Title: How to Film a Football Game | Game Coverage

It looks goofy as hell. If it's too heavy for you, get in the gym, baby. Get in the gym. We got to work out. Let's go. let's reverse though. Let's say our team is going to kick a field goal because they run out of downs.
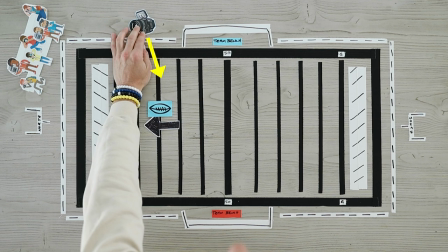[8:01]
I am actually going to scoot up to about here because if I stay here, I'm going to be blocked.
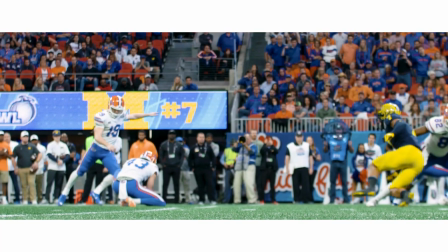[8:07]
I'm not going to be able to see foot to ball for our field goal kicker. So I have a better angle behind our offensive lineman to see the kicker make the kick. The other shot that you can get though, and again, if I do this shot first time,
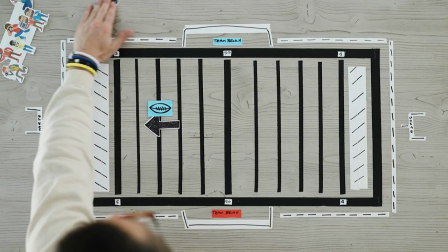[8:20]
the next field goal opportunity,
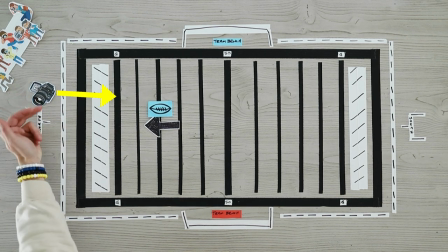[8:22]
I'll probably go to the other one that way i have two different looks by the uprights and you can get a tight window shot on the kicker i like this i think
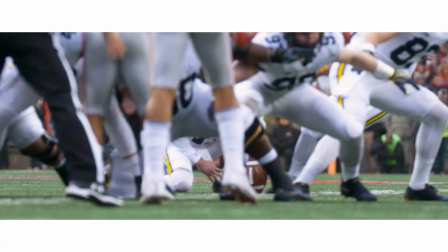[8:29]
it looks good now you're gonna miss the kick there though unless you can squeeze it in between the lineman's legs and feet if you're low enough so
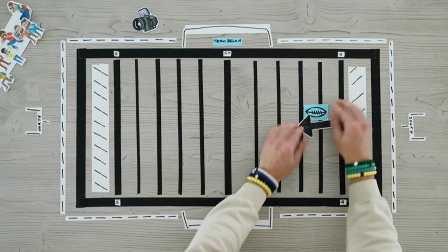[8:35]
that wraps up those two scenarios our team is going to be coming back here special teams come on and now we're going to kick the ball this way again we want to set up for the best spot for what we're filming which side of the ball our offense or defense and the best potential play possible.
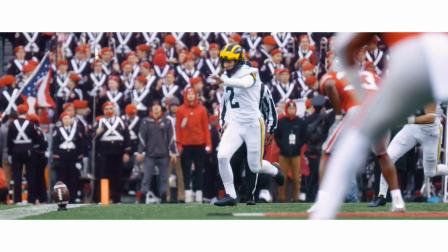[8:49]
That's why I'm going to stay down here instead of going to the other side.
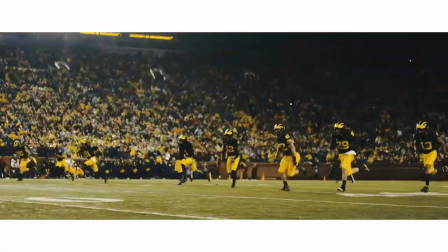[8:52]
So from here with my 70-200, I can get foot to ball, follow the ball, or at least pan, but I want to be in that spot to get that boom, that big hit. He blew him up. Check out my sound pack, Football SFX. Use the crunch pack right here. Now, their offense comes onto the field.
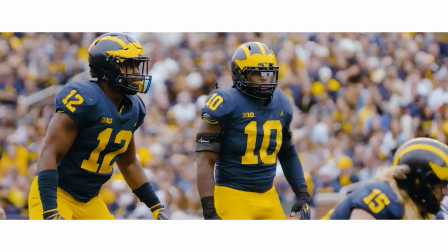[9:07]
Our defense comes onto the field. Priority number one is B-roll. It's the exact same as the offense.
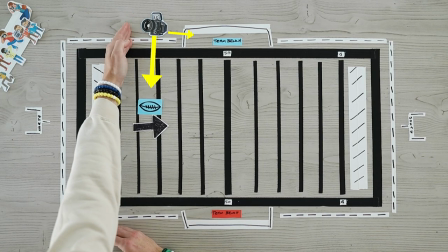[9:12]
Exact same. So in this scenario, I'm going to be on this side, our team bench side, because I can just get more game coverage over here.
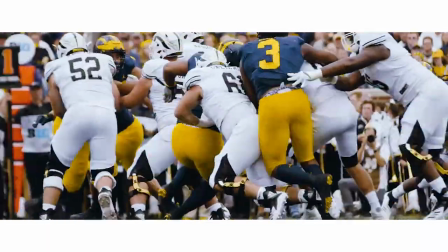[9:18]
Now their quarterback, let's say he's right-handed, which is most common. When he opens up, I'm going to see his back.
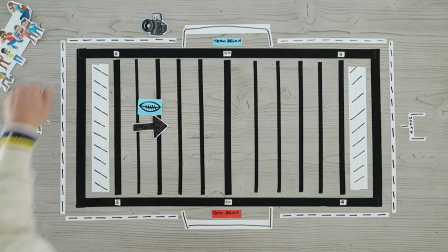[9:24]
It's the opposing team quarterback. I don't care. I'm not going to come all the way around for that. Maybe the defense goes three and out.
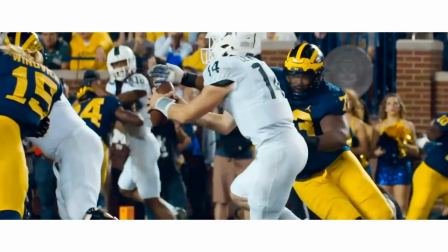[9:30]
I need to be able to run all the way over there. I'd rather just stay on that side of the field. Now, if I'm filming both teams and I don't work for a team, then I'm probably going to be on the open side of the quarterback.
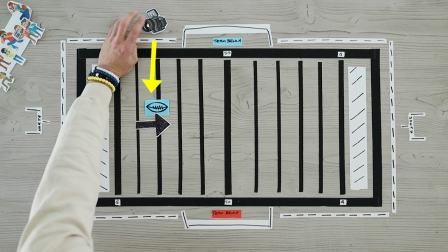[9:39]
That way I have open side on both ends of the offense, but I'm going to go roughly one to five yards same philosophy behind the line of scrimmage
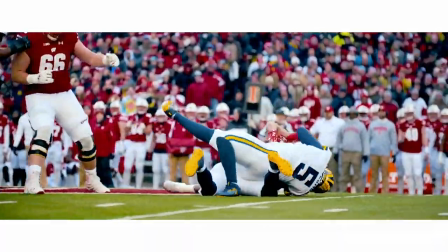[9:46]
just in case there is a sack or tackle for loss we don't want to miss that so if our dn comes off the line or
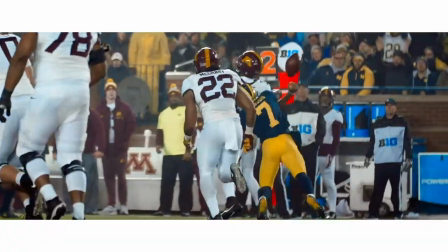[9:53]
linebacker shoots through the gap i want to be able to get that big hit in the backfield use my crunch sound effect football
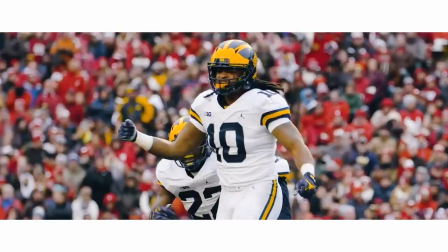[9:59]
sfx pack don't sleep on it it's the best on the market so i want to be able to get a good spot for that one to five yards behind you
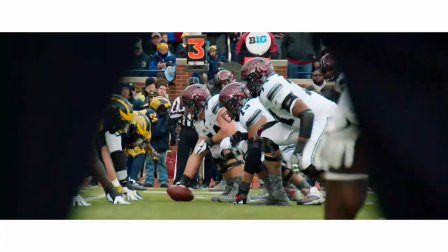[10:06]
can get your dn setting up off the end fingers in the dirt getting ready for the ball snap, linemen crashing, helmets colliding. Linebacker over the middle is a good one, calling out plays. B-roll is priority, but I'm in a good spot for that sack or tackle for loss.
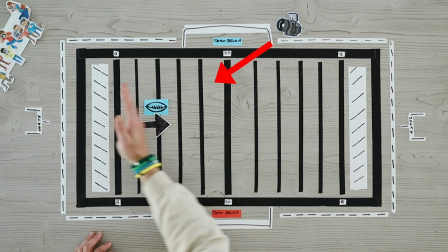[10:19]
If I was to go way downfield or even down here, and there's a sack play by our defense, you have no angle.
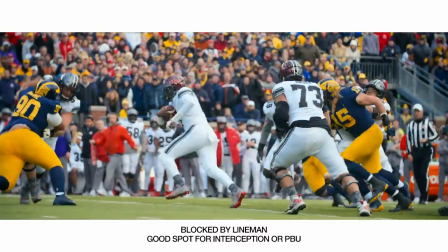[10:25]
You're going to be blocked by pretty much every player on the field. So I can't get too far in front of the ball.
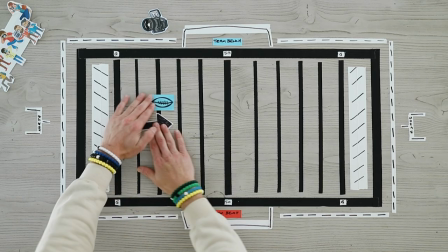[10:30]
Same scenario, as they go up midfield, I'm going to do the same thing for the first possession of our defense.
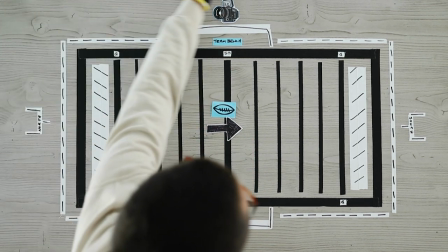[10:35]
I'm going to do the team bench, because the media they're gonna go down here so I'm gonna go behind the team bench one or two plays as much depth
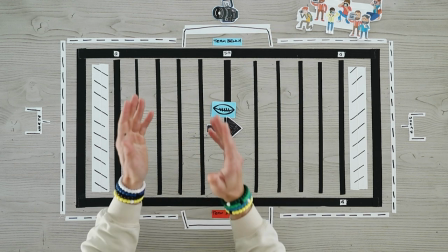[10:42]
of field I can create my image I'm gonna go for so as they move forward and our defense is moving back all right let's
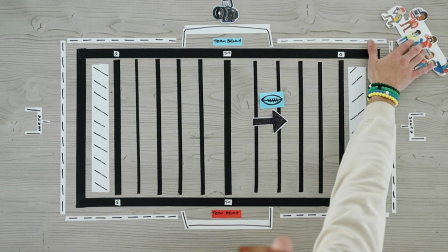[10:48]
say we get to the 40 or 35 all right at that point in time media is gonna be rotating around here I'm gonna do the same thing five yards behind the ball again this is a single cam operation there's no team there's no three or four videographers on the field if you have
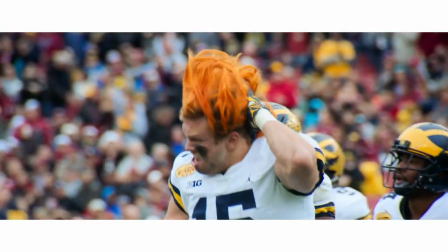[11:03]
that great this is a single cam op I got to capture the the best potential play my team can have in this moment.
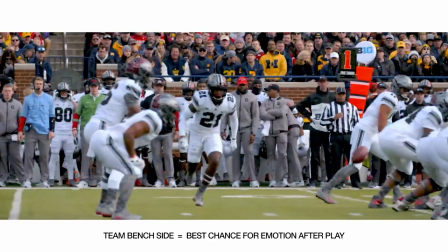[11:10]
If I'm not locked in on a player individually, then I'll pan to the quarterback, a wider frame, and then I'm hoping for that sack or tackle for loss. So that's how I set up for defense, priority one being B-roll during the first possession of our offense and the first possession of our defense. And then as the game unfolds, I'm setting up a little bit wider and I'm following ball, or I'm following particular player, or I'm just locked in on the opposing quarterback and hoping for that sack, you know, that PBU play, maybe downfield, or one of the linemen tips a pass, whatever the case might be, fans are going to be most energetic in the first and late in fourth quarter.
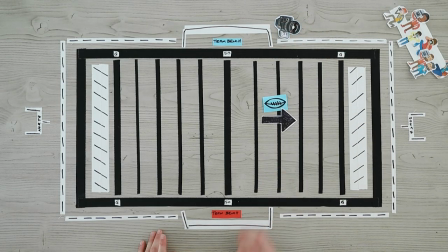[11:46]
Turn that camera around and see what's behind you. A lot of the time, the best shot is what's behind us. Now, we got to do that and then turn back around to the field of play and set up a frame and know what's going on.
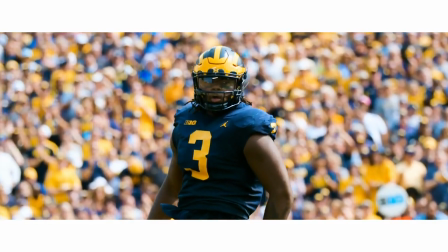[11:58]
So that's why you got to be thinking ahead while things are happening in real time.